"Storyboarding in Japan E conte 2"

Welcome to part 2 of our conte video. In this video we'll be doing a time-lapse demonstration of drawing up an image board, filling out an conte, and demonstrating a director check of the conte. I'll be playing the part as the storyboard artist or the conte man, and Will is going to be the series director or kantoku.
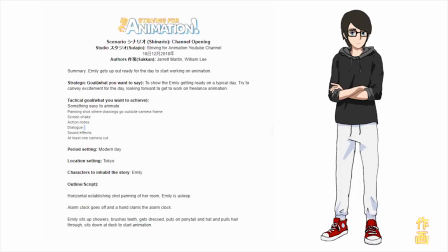[0:25]
Since we have the scenario completed, the next step is to move on to the image board.
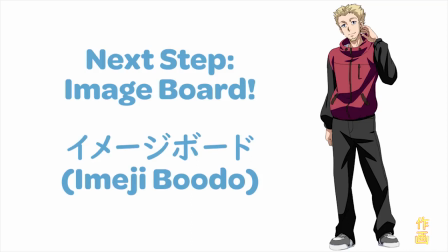[0:31]
I'll be drawing this as an image board that also functions as a background sheet to save some time. Most image boards are actually a bit more brainstormy in concept and include stuff like color as well.
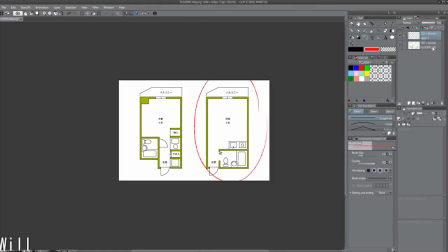[0:42]
I'm starting here with a real floor plan that I picked up from an image search to give the room size more reality.
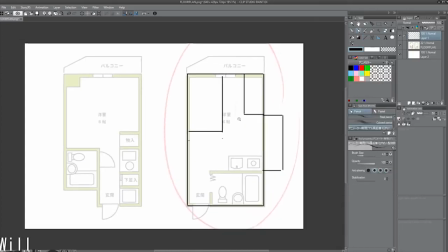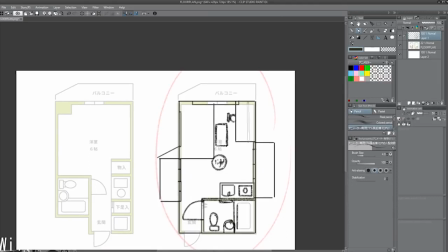[0:57]
I then run through and draw the general locations of the furniture and change a couple of things about the room layout for our convenience.
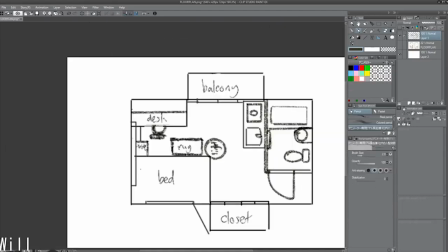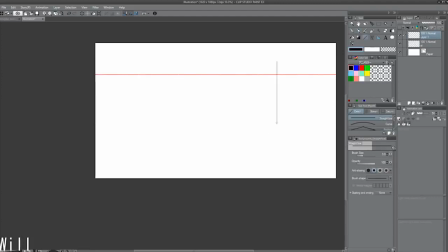[1:12]
On the actual drawing, I'm starting here placing the eye level on the high side so we can see more of the floor plane of the room.
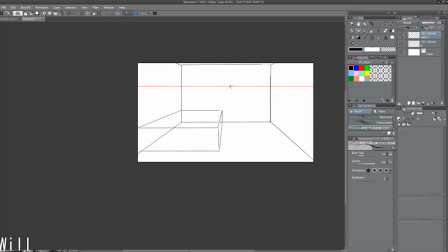[1:19]
Then I draw the basic box of the room and start the furniture by drawing it against the rear plane and extrapolating the forms forward from it.
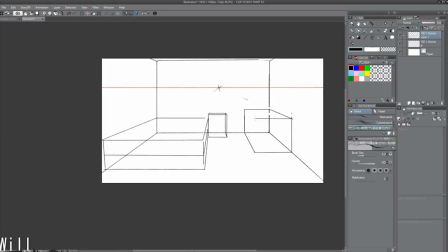[1:27]
This helps get the size right, which is much more important than detailing steps that come later.
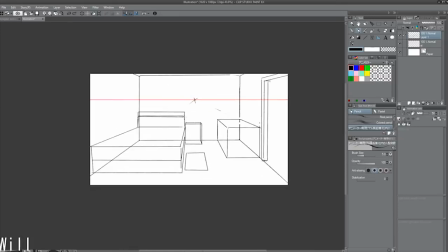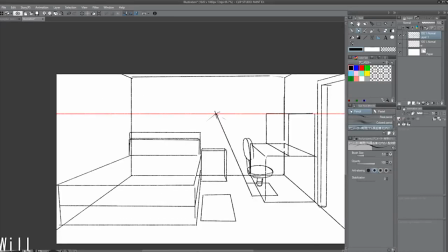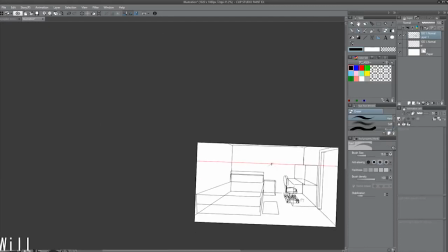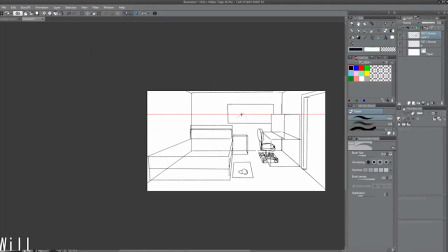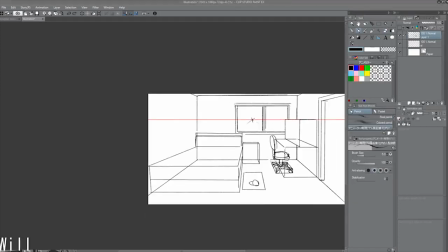[1:54]
Here, I'm detailing the room, thinking about how she would use it in order to logically place items.